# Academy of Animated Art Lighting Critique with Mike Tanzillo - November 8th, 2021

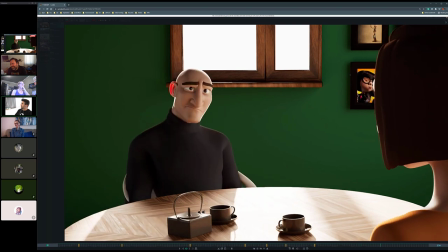462s
By the way, thank you guys for sharing your cameras. It's so good to see faces. Thank you.
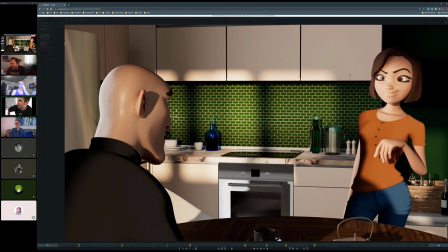467s
I like that too. I like seeing y'all. All right. Oh, and then, and then this is super minor, but like,
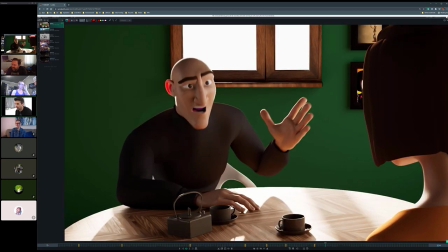473s
I think there's a real opportunity to have some like very cool caustic-y goodness stuff from this blue.
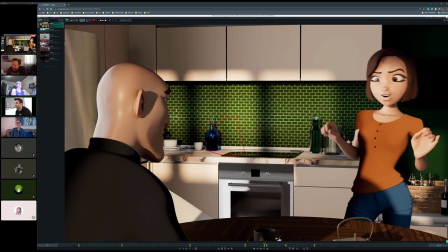481s
that blue bottle onto the wall a little bit. I wonder if there's an opportunity to... It's kind of tough with the light position, but if we could just throw it a little bit more that way, it could be kind of cool. Okay. Or you could just make it not glass and then know it all.
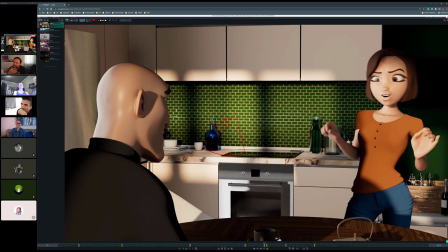497s
Well, maybe I can pull it to the front a little bit more so that the... Oh, yeah. Yeah, yeah, yeah. So there's a little more room for it to kind of go. I just think it's so pretty. I think it's just a nice way to add some color. Okay, cool. Yeah. Yeah, cool.
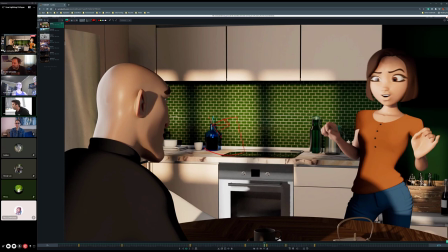514s
All right. Brenda is here. I thought, Oh, actually, I don't think she is. Well, we'll, we'll go to this one next.
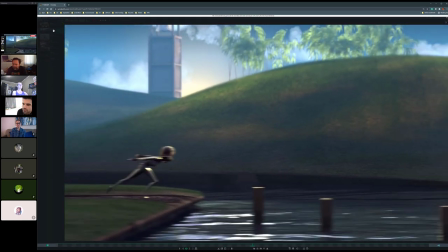519s
So she
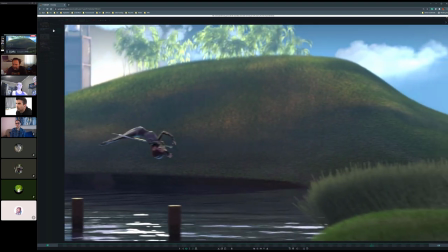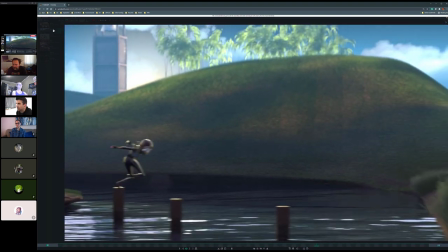528s
fixed the compositing thing. I think this is looking good. So this is mostly looking at noise.
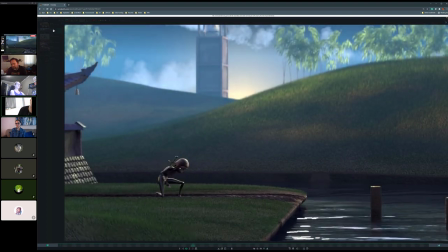What do you guys think?
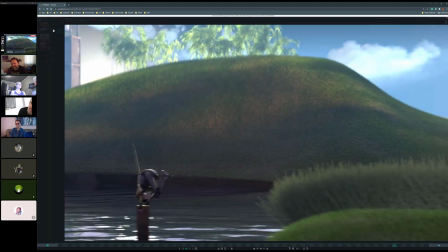546s
I'm moving. I'm moving my body around to avoid a reflection on my screen. See if I tend to, there's a little bit of like it looks good.
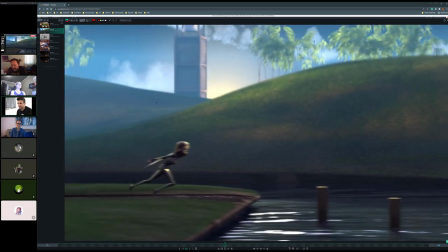555s
Yeah, I think it looks good, too. There's a little bit of aliasing on the water itself, but that could just be the compression of SyncSketch or whatever we're using.
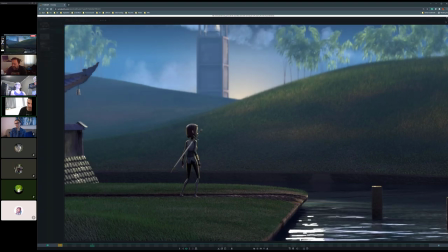564s
I'm looking kind of down here in these highlights, and it just looks like there's some stair-stepping.
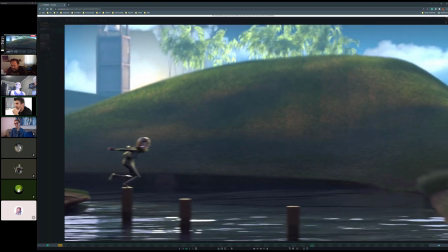569s
So just look into that, if you're seeing that on your end. If not, it might just be the way it's being scaled up on my monitor.
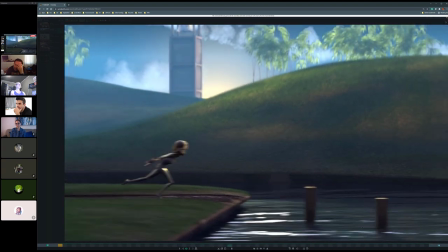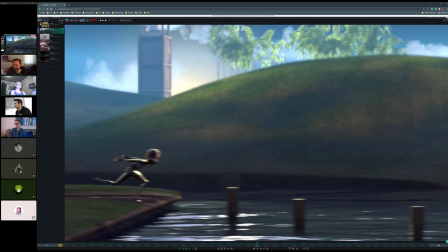582s
I think it looks good. Yeah.
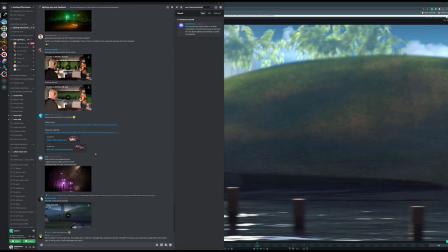584s
I'm wondering, I just want to double check something, because I grabbed her latest, and I just want to make sure because she had one earlier, um, up here. I just want to make sure that it's not, oh yeah. Okay, cool. Um, I just wanted to make sure I didn't, I wasn't missing the rest of it.
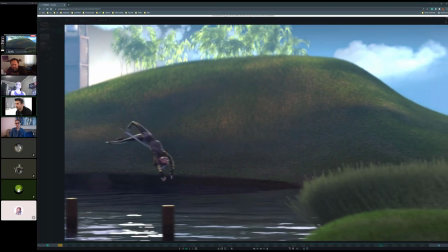599s
Okay, cool. Yeah. I think this looks good.
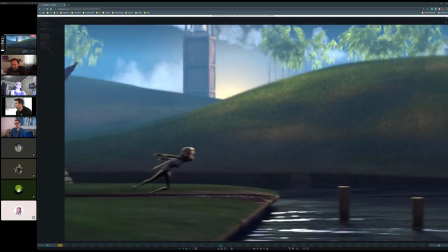605s
All right. Any thoughts before we move on? Good job, Brenda.
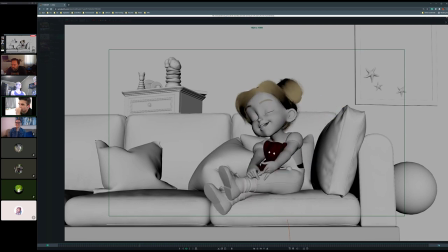612s
The clutter is doing some hair work on this, on this young lady. So, uh, we had, we had some really beautiful lighting work on this. Um, I think, I think that was the main gist of this, that he was working on here. so i'm not i'm not the best at groom um i do see that she has a bald spot on top of her head so
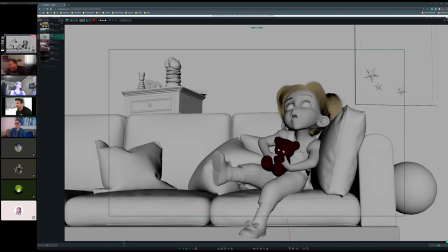627s
i think that probably um that that might um it looks like
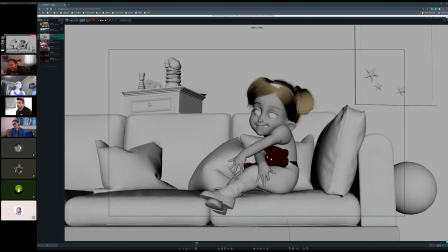633s
because does she have a ribbon on her hair oh yes she does yes she does she does not have a bald spot she has a ribbon in her hair everybody can relax it's okay
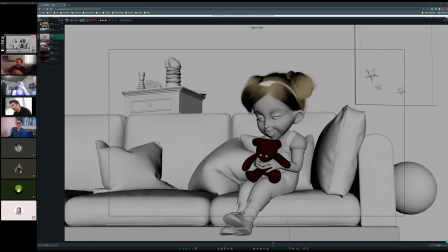648s
um yeah and then her eyebrows as well i think it's like pretty i mean it it all depends like i would have to see reference on this because i think i love what i'm seeing here on the edges like i feel like that feels very natural some of the frizziness in here feels
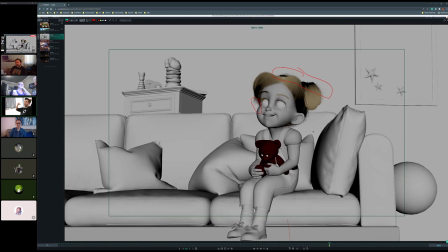664s
a little excessive like because even if you have frizzy hair and it's pulled back and like in some of these things it tends to get a little bit hotter in there there's a little bit but like that feels that feels like a
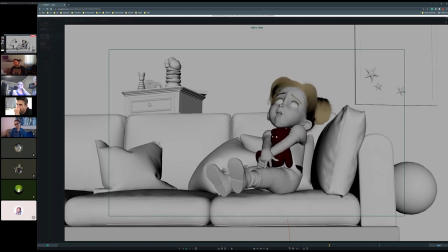676s
lot um
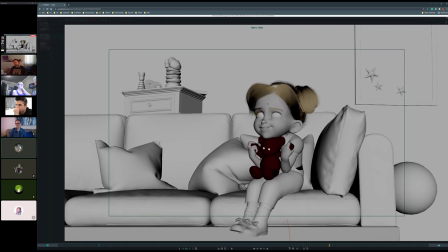677s
it might feel less exaggerated once he like starts using it yeah yeah yeah that's a good point too because like it may it may just be uh yeah we'll see we'll see how that looks up but yeah does
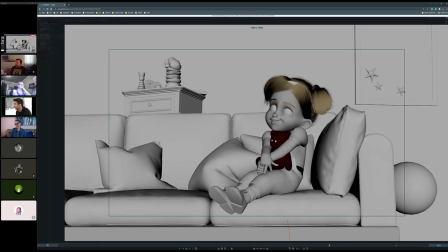691s
anyone have any thoughts uh on this i think it looks yeah from my amateur fur groom eyes good we got that bald spot worked out that was a big one